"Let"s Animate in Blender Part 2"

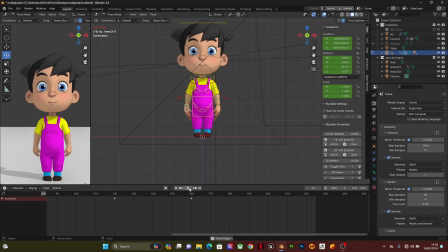Hello everyone and welcome to Let's Animate in Blender Part 2. So I know it took me a while for me to release this
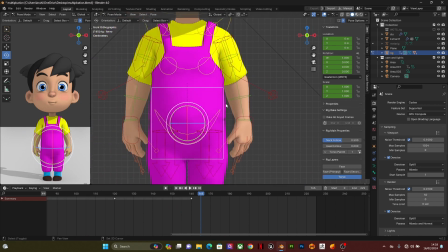because I've actually been busy with work and I had a lot of things to do. That is just the summary of everything that happened. So I've not had the time to I didn't have the time to edit the video. So we're going to dive into the part 2 of this video.
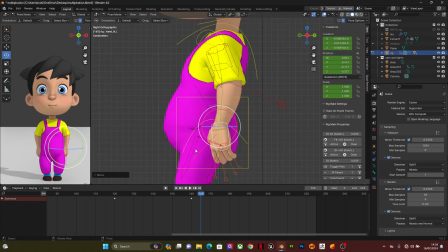So we're going to be looking at 12 principles of animation in this part,
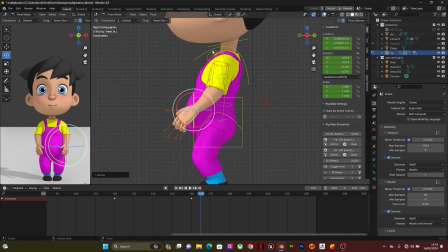so it will help you for your own project. So the first on the list is anticipation.
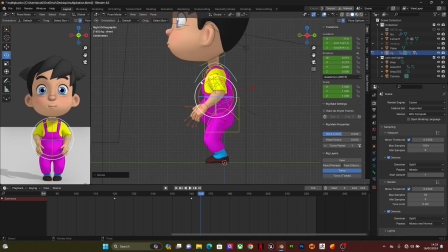Anticipation is very important in animation because it brings or it builds the action.
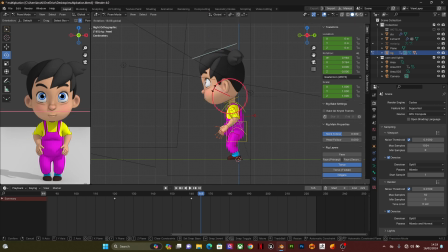So for your character to look alive and not robotic, it needs anticipation. So I want the girl to wave. So for me to create that anticipation, I'm trying to bend her a bit,
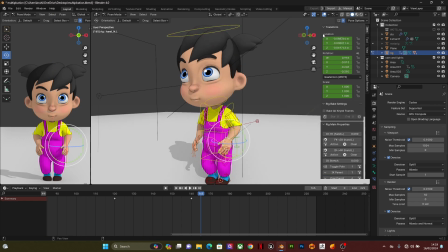like to build up that energy she would use to stretch to wave. So the next on the list is wash and stretch. Like if you can watch it right now, you can see me trying
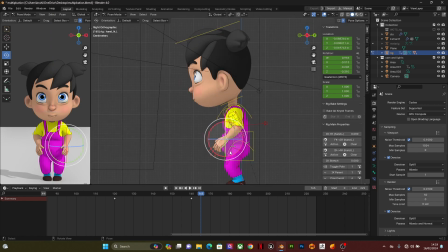to shape or reduce the size of the head. So I'm trying to add a little squash and stretch to it. This when you're doing squash and stretch,
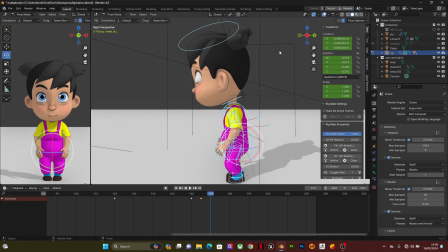um it's advised to not overdo it because if you do,
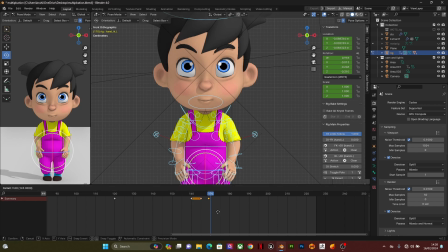your character is going to look more cartoony than realistic.
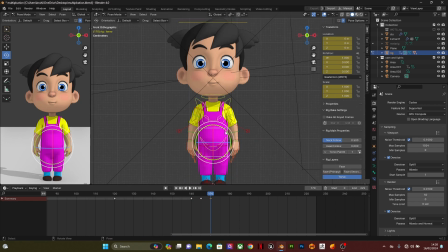It dies if you're going for a realistic feel.
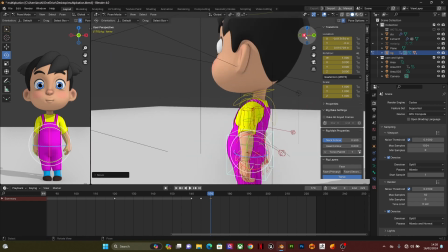So squash and stretch is very important when you're animating your character.
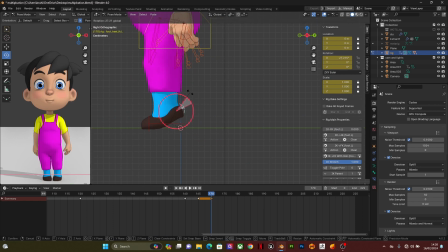Like even in real life, we squash and we stretch.
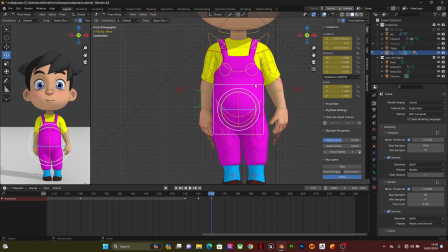Like for example, when you're jumping, if you're jumping from a high
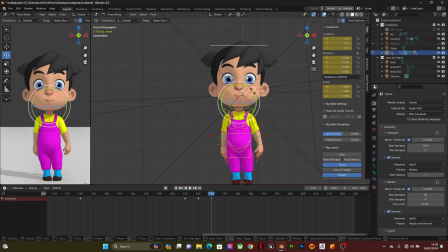place, I mean from stairs or something, you see you kind of squat. So that is more like a squash and stretch in real life.
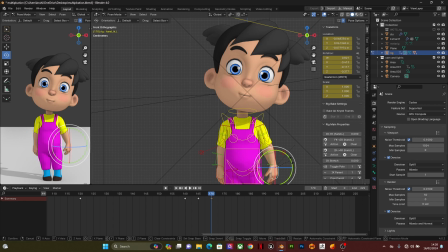So all those are dependent on the weight and center of gravity and stuff like that. So the next we're going to do is we're going to um give her the waving pose. So I want her to stand on her heels for this.
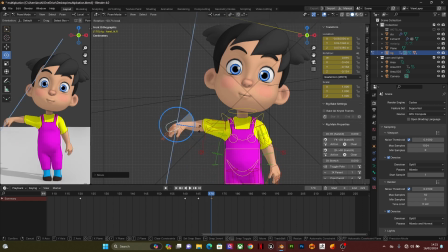So it's going to give it a more like a cute girl kind of pose, cute girl child kind of pose. So I'm posing her hands.
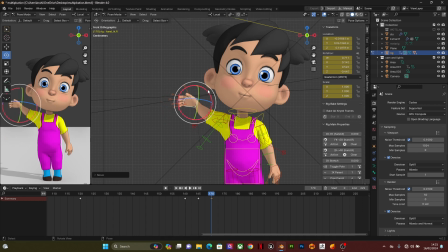So one thing you also need to know is when to switch from IK to FK. I use IK to pose characters.
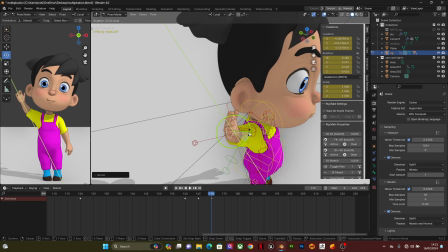Then or then after that I
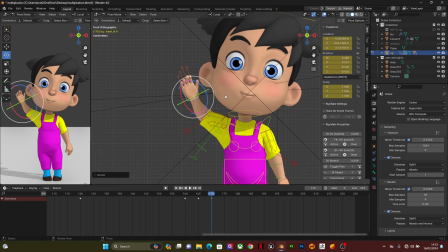always set the animation to FK because it gives that arc feeling.
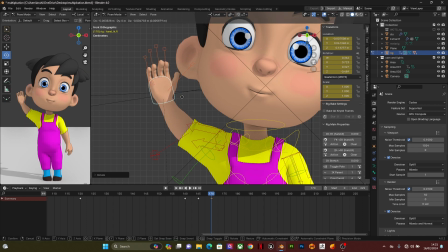IK is more mainly like if you want a steady or a
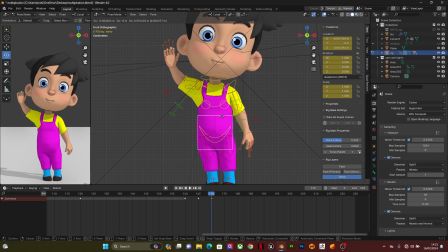you want your character hands or legs stay in one spot while the body or any other part is moving.
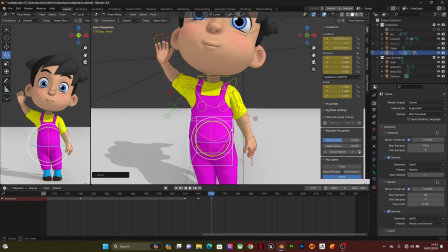So that is when IK is important. But FK is important for when you're doing fighting.
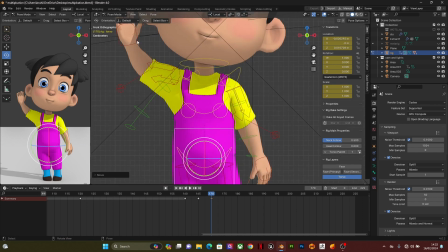Like for example, you're trying to do a spin in the air or something like that.
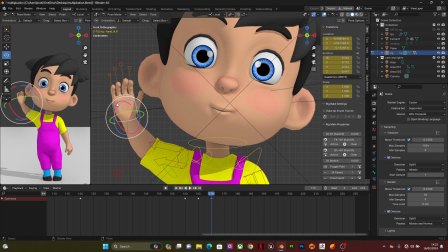You can't use IK because IK won't give you a very smooth animation.
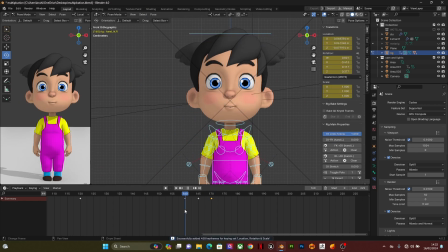It's not going to give that arc feeling. So that's it. So right now, I'll pose the character.
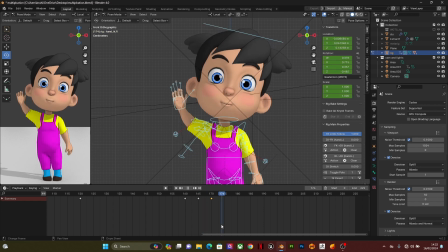I was meant to I actually wanted to speed this up by times 2, but if I do that, um, it's not we won't feel the timing, right? So that's why it's going to be this long. The video is about 21 minutes.
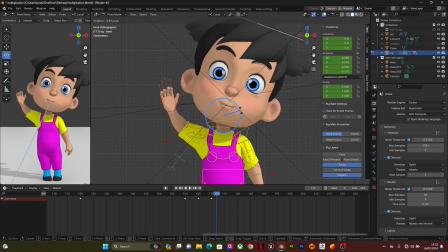So I just suggest you have the patience to watch it to the end. So one more thing I'm going to do is when she waves, I want her hair to tilt a bit, not too much.
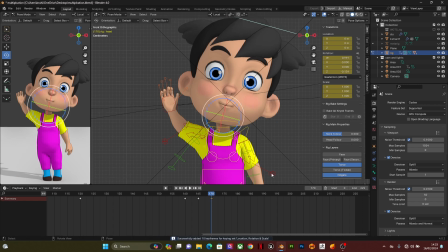In animation, all those subtle little movements adds life to the characters. So if you overdo it, it's actually not going to look too nice.
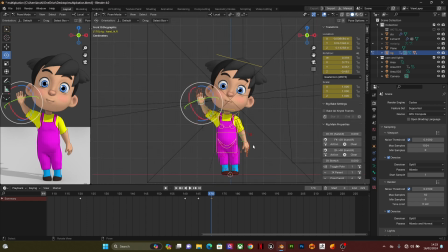It's going to look more like it's going to look broken. So very little movements
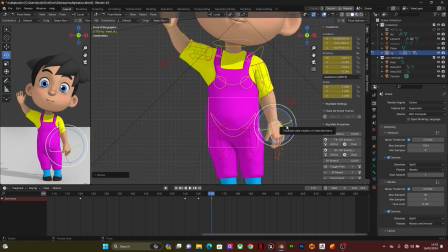which most times, if you people won't notice, actually gives life to the character. And always have it in mind that when you're trying to animate a character, always put center of gravity at the back of your mind.
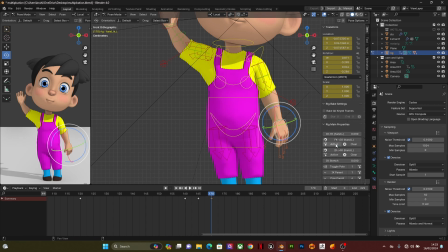That would enable you give the character a realistic pose.
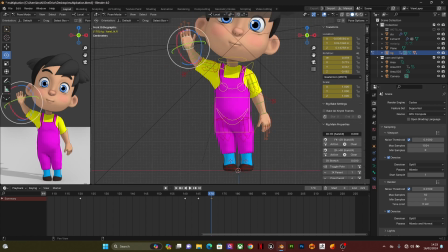Center of gravity, for example, now she's on her toes and she's stretching one side.
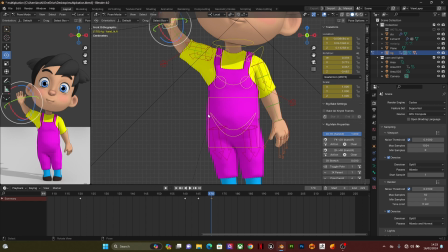So um I had to space out her left hand so that it can give her balance.
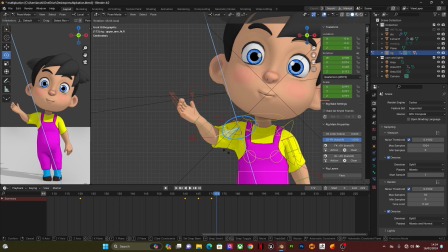So that is me working on the center of gravity,
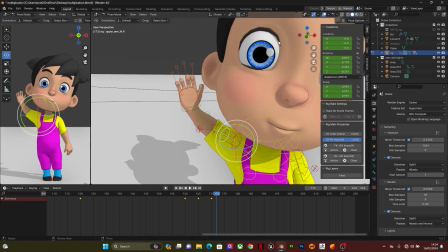because the center of gravity right now is not at the center,
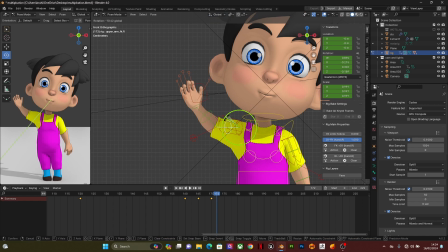because a center of her body, because she is more like um one-sided. So that's her hand being spaced out a bit gave made her balanced, so that she can actually stand in that position.
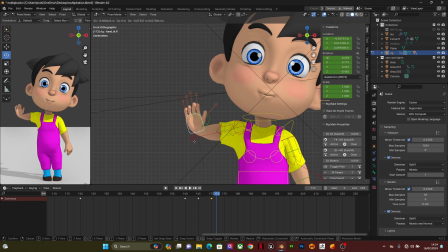You can also try it out when, like, you can try out your poses naturally when you're trying to pose your character. I'd always say use references. References would give you references would make it easier for you to pose your characters,
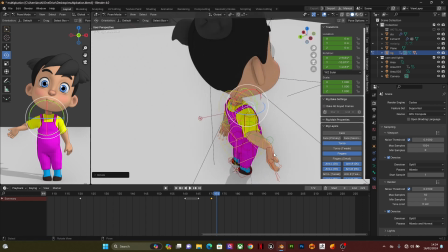and it won't look impossible for a human being to stay in that pose.
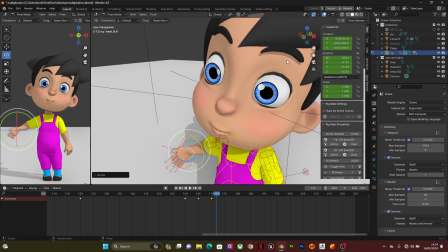So that's why references are very important.
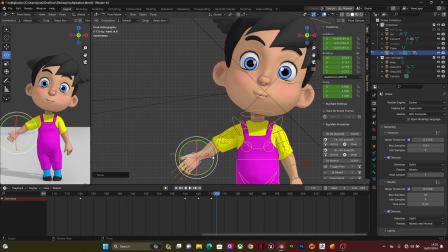You can use yourself as reference, you can find it on the internet, but I normally use myself as reference, because finding it on the internet is, I don't really get what I'm looking for. I'm not a great actor, but I'm trying.
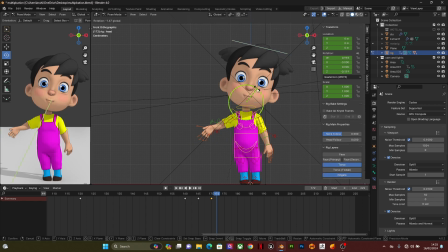Yeah, most times um when I take videos of myself, I'll be like, wow, I look so stupid.
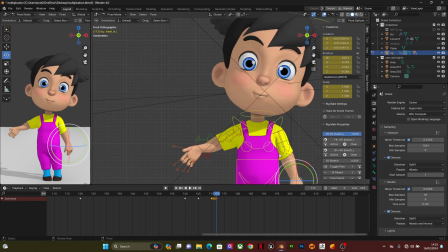But that's things you gotta do for animation, right?
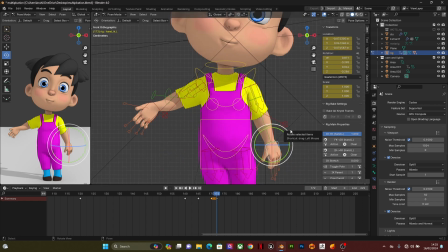So so the character is starting to come alive.
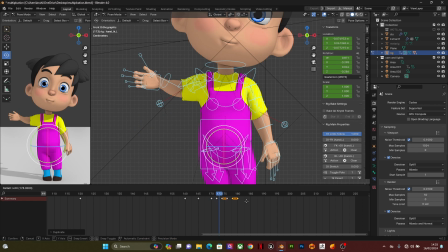Um, I've made most of the poses, so right now it's time to adjust
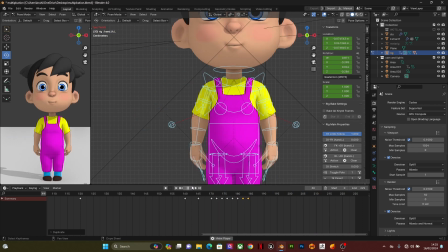the timing. So this video was pre-recorded because talking
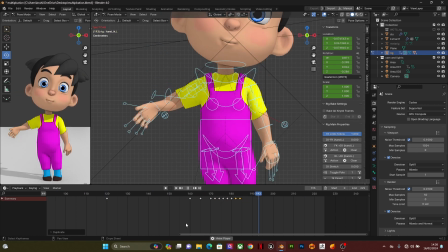and animating at the same time was going to be a lot slower.
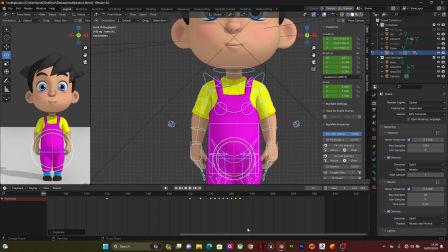So I decided to record it, then add commentary to it.
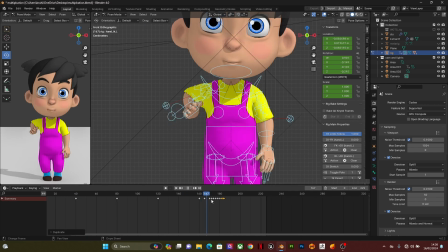So at this point, I'm trying to look at the whole timing and stuff like that.
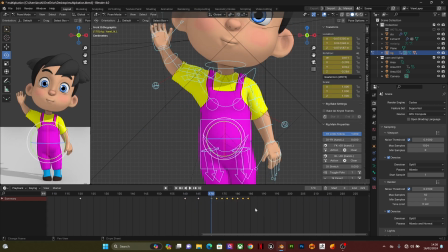The wave was kind of a little bit too fast. So this is just me going back and forth, checking, adjusting, spacing it out.